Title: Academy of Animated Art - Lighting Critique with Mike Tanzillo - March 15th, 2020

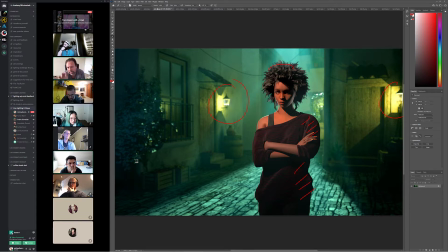I was trying to do what you said about the, you know, the highlights around her. For some reason, I can't figure out both.
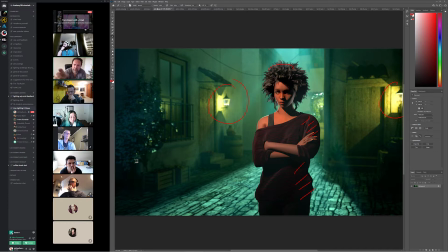I mean, you can see the highlight on her skin, but you know, the rim light on her skin, but it doesn't matter how much, how strong of a light I put,
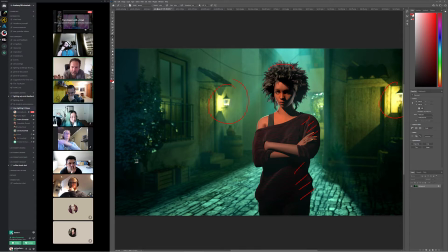I don't get any rim light on her hair or on her clothes. So I'm going to need to figure that out. And then also, I think, you know, she's a lot more contrasty than the background.
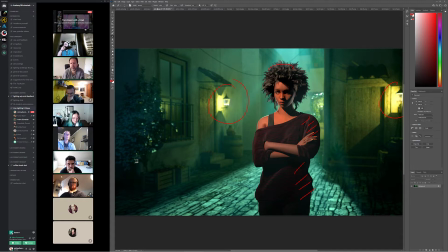Mm-hmm. So I'll need to work on that to blend her better into the... Mm-hmm. Yeah, yeah, for sure. Because, like, what one of the things that I do when, like, there's something like that, like, you're not seeing the rim light on the hair or the clothes, is I would just put, like,
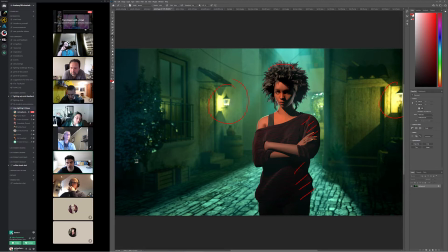a default shader, Arnold shader on them, and just because my guess is it has something to do with the shader values as opposed to the actual light. So it, that just allows you to make sure that the light is functioning the way that you think it is. And if it looks good there, then you can start adjusting the shader individually. Yeah, you're right about the key to fill value.
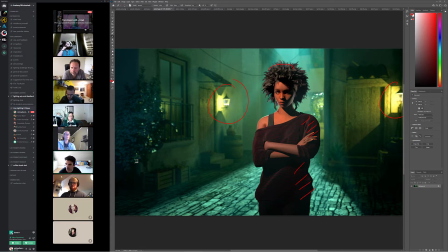One other thing to keep your eye on is her arms are a different value than her chest or face in terms of their skin color. So I would just watch out for that. They look like they might be functioning differently.
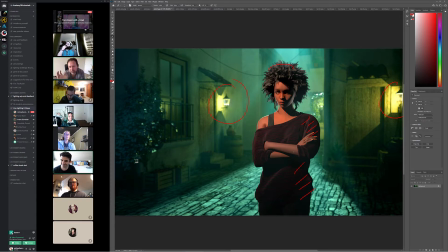It's like the arms of a different person. Yeah, yeah. What I would, the arms of a different person. Yeah, the idea that I wanted to do was like as if she just stepped into a pocket of light from a lamppost or something like that.
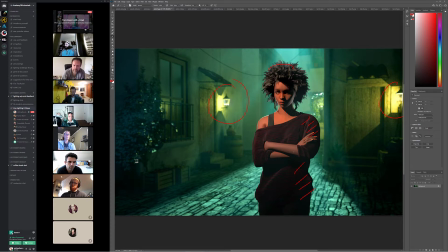But yeah, I see the difference in the arms also. I do like the idea of stepping into a lamppost, and it's fine. Like I said, looking at the reference, you can kind of see that you don't necessarily need to see that.
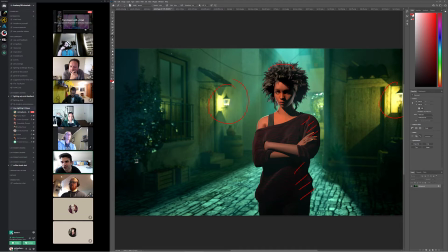Like, maybe, I don't know. I, if it was me, I would add just like a little bit of haze or something in there to indicate a light coming in. Just because on a still shot, you don't necessarily...
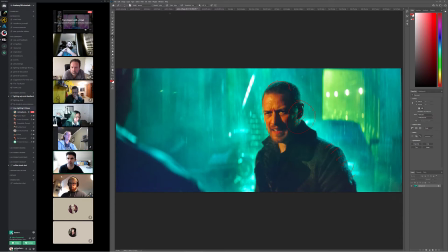Like, these shots are in sequences, like this one. It's part of a sequence where that light's probably introduced in other shots, and this is just reinforcing something that the audience already knows.
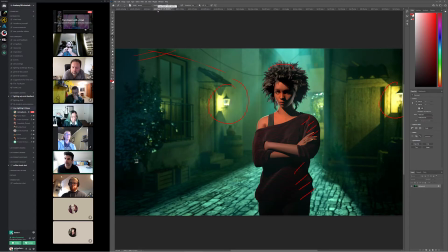Because this is the only thing that they see from yours, it feels a little off that there's no indication of that light source. So I would throw it in just to kind of tie it into the environment a little bit. But yeah, but getting those like the colors back here kind of creeping into her will make a big, big, big difference.
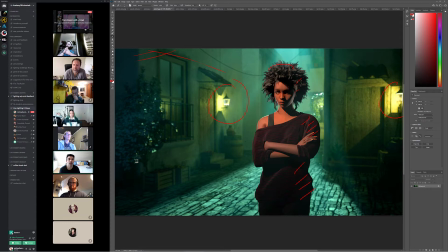Yeah. All right, cool. All right. Let's continue on. We got lots to go through.
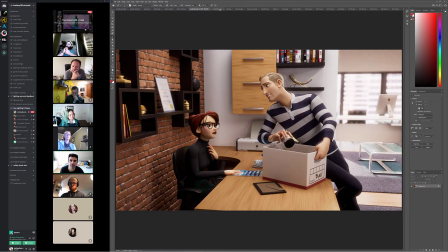We got, let's go to Annabelle next. So Annabelle, and Andre, thank you for submitting this. That was really good. Annabelle, so making progress. This is looking better with each iteration. Good job with the displacement on the wall. That looks a lot better. I'm so happy I finally got it to work.
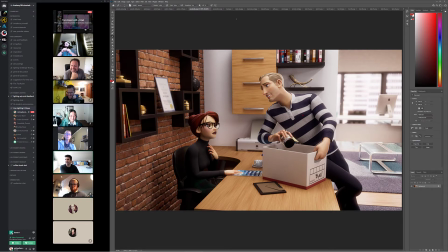Yeah, totally. It's like one of those things that you're like, it's always funny when I do this all the time too, where I think something is working and someone's like, hey, that thing, like the displacement on that, it doesn't seem to be working. You're like, no, it definitely is. And they're like, is it though? Because it doesn't quite.
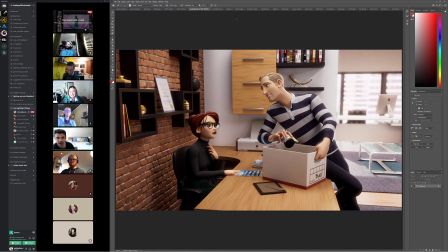So it's like, but you're in it, you know what I mean? So you get kind of, because you're like, you've already crossed it off your to-do list or something. You're like, oh, and then you go back and you're like, oh, wait, no, I didn't actually set that up right. So it looks a thousand percent better now. Cool. Well, I'm glad, because at first, yeah, I thought it was absolutely working, but then I realized, yeah, I'm like, yeah, it looks a bit flat in the corner.
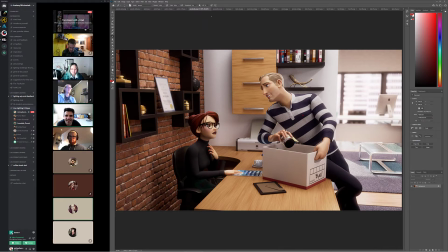Yeah. I'm like, okay, it's not working. Yeah, that helps quite a bit.
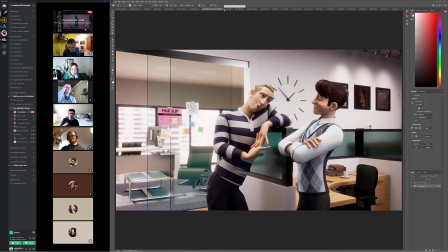So I was looking at this shot, and I'm starting to feel, and feel free to disagree with me, anybody, I'm feeling like it might be getting a little too heavy in the contrast.